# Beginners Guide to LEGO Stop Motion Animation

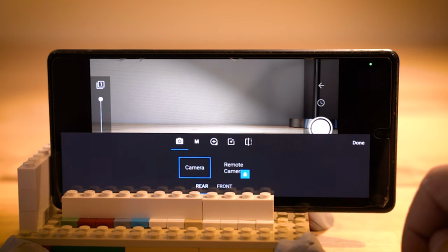246s
From here, you can access all of your camera settings by pressing the button in the bottom right. You'll want to change your camera from Auto Mode into M for Manual Mode.
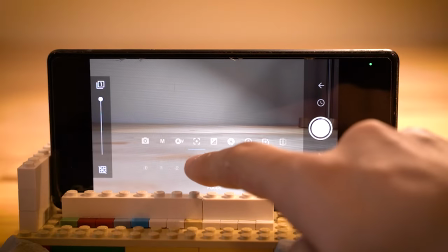254s
This will give you full control of your camera settings and make it so that it's not constantly adjusting focus and exposure while you're animating.
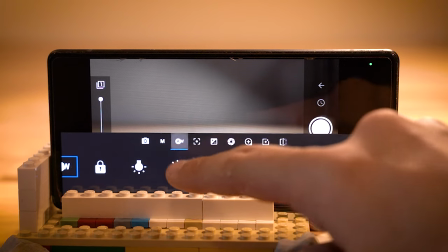261s
You should also take your camera off of auto white balance. That way that setting is staying consistent between every frame.
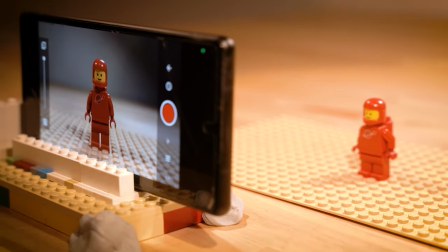267s
Before you start animating, there's one major thing that you need to keep in mind when you're setting up your scene.
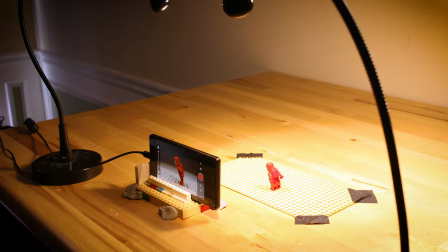273s
Because you're creating a series of images,
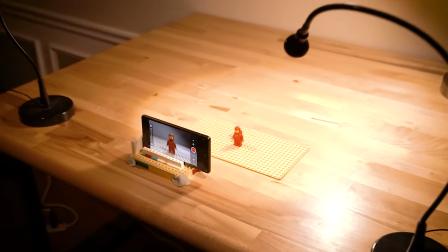275s
you want everything from the camera position to the lighting to remain as consistent as possible in every picture you take.
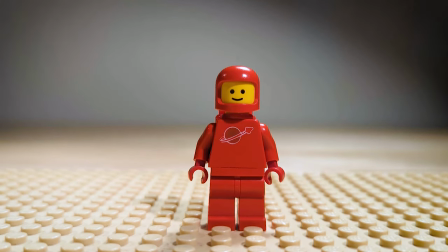283s
You'll want to try to avoid having things like jittery camera movement or a light flicker show up in your final animation.
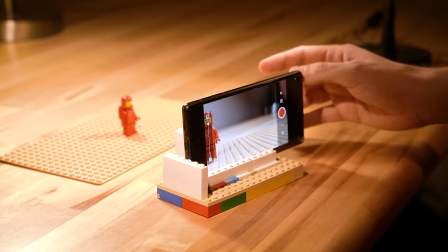289s
Thankfully, there are some easy ways to prevent things like this.
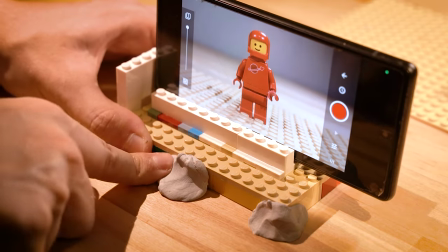292s
Number one, just making sure that your camera is really locked into place and being mentally aware that you're not going to bump into it or touch it in a way that's going to move it around too much.
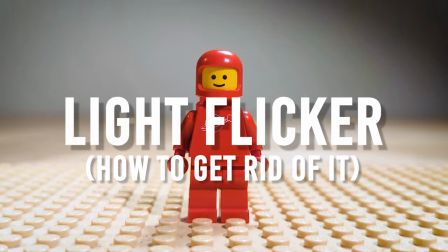300s
Next, we have light flicker. To prevent something like this showing up in your animation, you'll want to turn off all the overhead lighting,
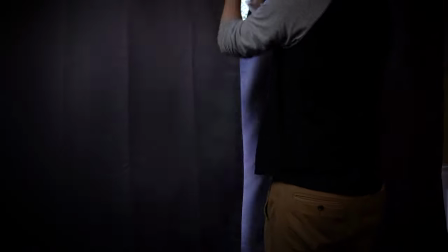308s
lamps, any source of light that you have turned on in your room, along with blocking off any natural source of light coming through windows.
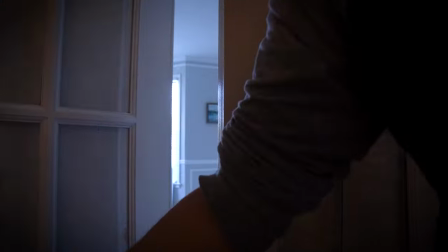315s
Because the position and direction of sunlight will change throughout the day, we want to close off any blinds to make sure that all of our lighting stays consistent.
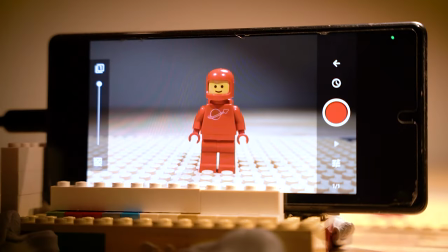323s
Another contributor to light flicker that you want to avoid would be shadows or reflections that you create with your own body.
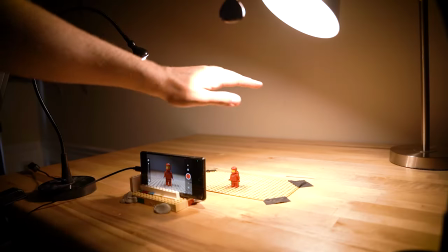330s
Make sure to be aware of any major shadows that you're casting onto your scene and try to avoid putting your body
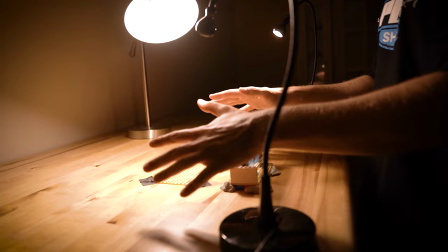336s
or your hands between your set that you're photographing and any source of light that's shining directly onto it.
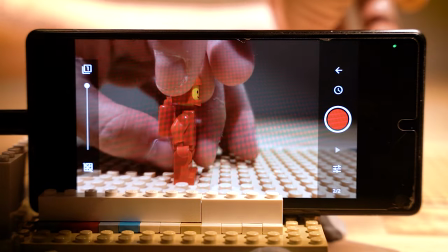344s
Alright, now that we've got all that set up, let's get ready to animate.
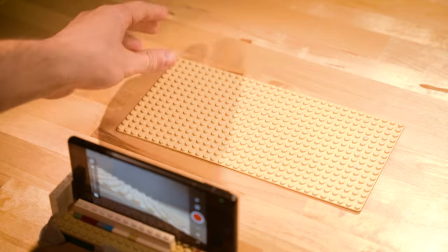347s
For our set, we're keeping it simple with the plain Lego base plate on the table and just one minifigure to practice some basic movements.
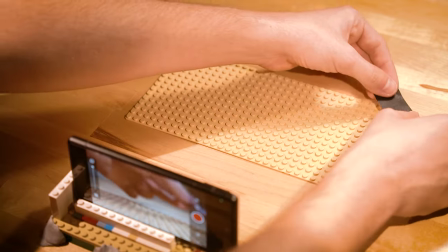354s
Make sure that whatever set or base plate you choose to animate on, that it's securely fastened to your table so that it doesn't move around between shots.
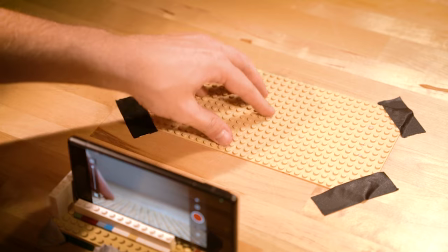361s
I prefer to use small strips of gaffer's tape attached to each corner of my base plate, but you can use anything from scotch tape,
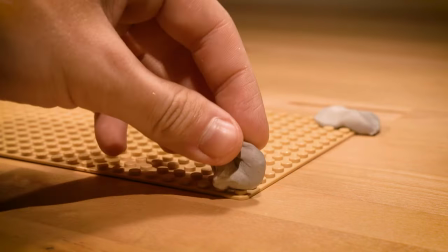368s
duct tape, sticky tack, anything that will hold it firmly in place. Now let's frame up our shot.
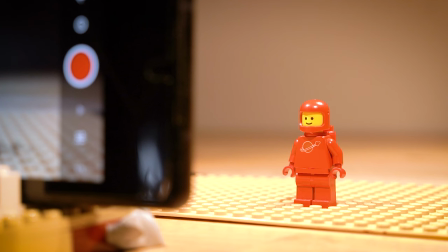373s
Generally, I like to keep the camera at eye-level height with the minifigures. That way you're not looking down at them from above or up at them from a low angle.
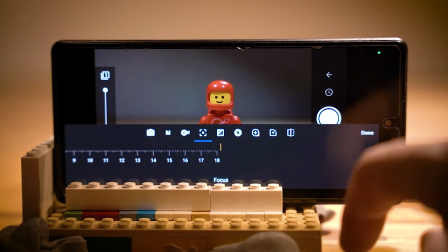382s
Next, let's double check our focus settings to make sure that our subject is looking crisp and sharp in focus.
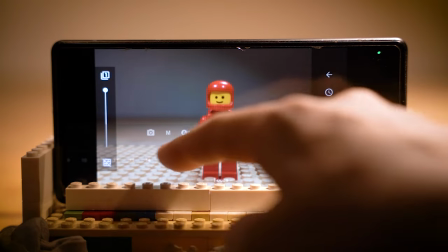387s
Let's start with a simple movement by having the minifigure raise their hand and wave at the camera.
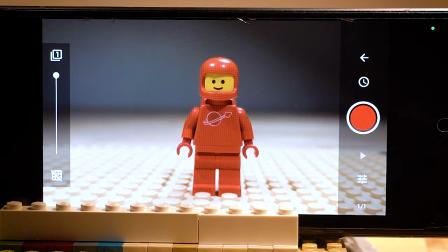392s
First, take a picture of your minifigs standing in a neutral position with their arms at their side.
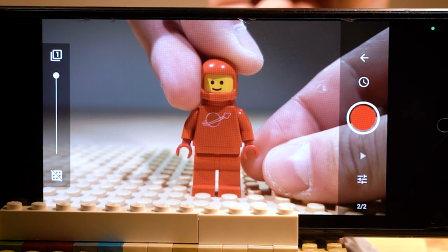397s
Then, raise their arm slightly and take another picture.
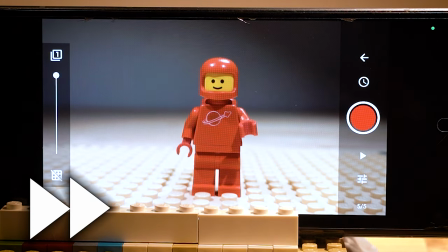400s
Repeat this process until their arm is all the way raised up, and then repeat it again as you lower their arm down until it's back at their side.
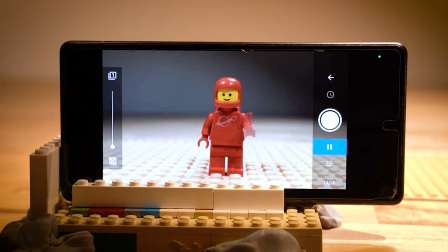407s
Press the play button to watch it back, and there we go, we have a wave. But we can make this look even better.
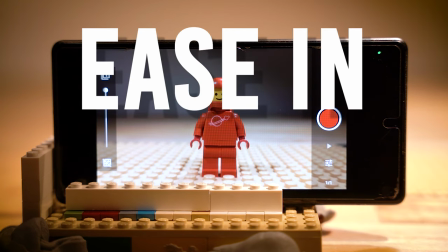414s
Let's do the same thing again, but use something called ease in and ease out. This will make your movements look much smoother and more natural.
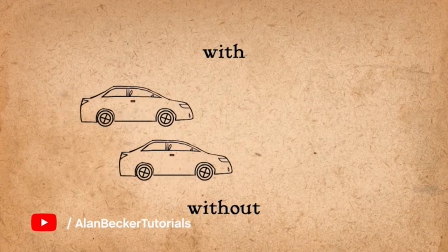421s
Essentially, ease in and ease out means that every action should begin slowly before becoming quicker and then slow down again at the very end of the movement.
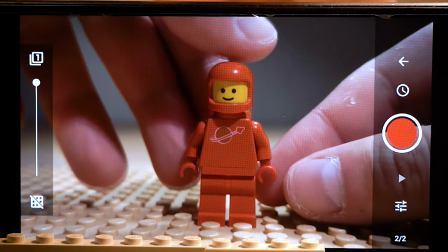430s
Start with a picture of your minifig in that neutral position with their arms at their side, then raise their hand just a tiny amount for that second frame.
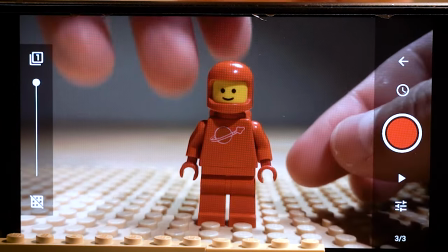438s
For the next picture, raise their hand a small amount, but just a little bit more than the last frame.
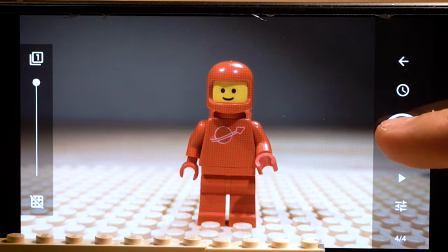443s
Continue raising the arm in increasingly larger increments as you go along through the movement, right up until you get to the top of the wave where you want to go back to slowing it down with smaller and smaller movements in between frames.
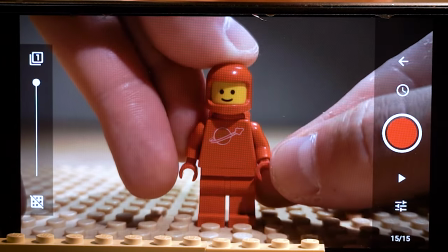456s
Once the hand gets to the top of the wave, reverse the process and do the same thing as you lower the arm back down.
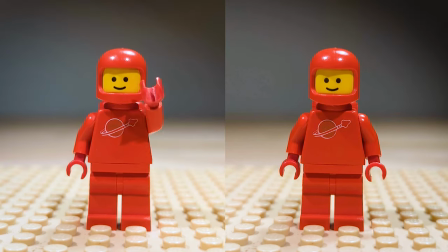462s
As you can see, this looks so much smoother than before and the more you practice easing in and easing out, the better your animation will look.
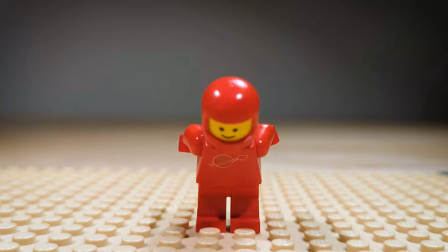469s
You can also practice adding things like anticipation to your movements, having your character bend down slightly and then bend back up and spring into that wave will add a lot of character and life to that animation.
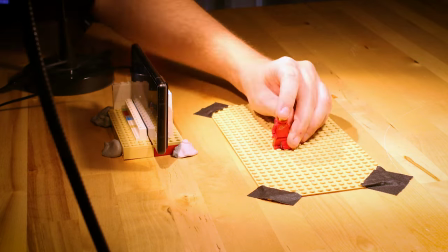481s
Before we move on to learning how to make your minifigure walk, here's a good tip to keep in mind when you're animating on a smartphone.
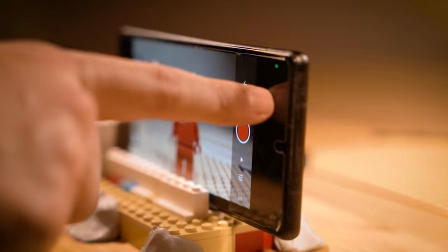487s
Like we said before, we want to avoid bumping or moving it out of place between shots, so make sure to use really light finger pressure when you're tapping that capture button.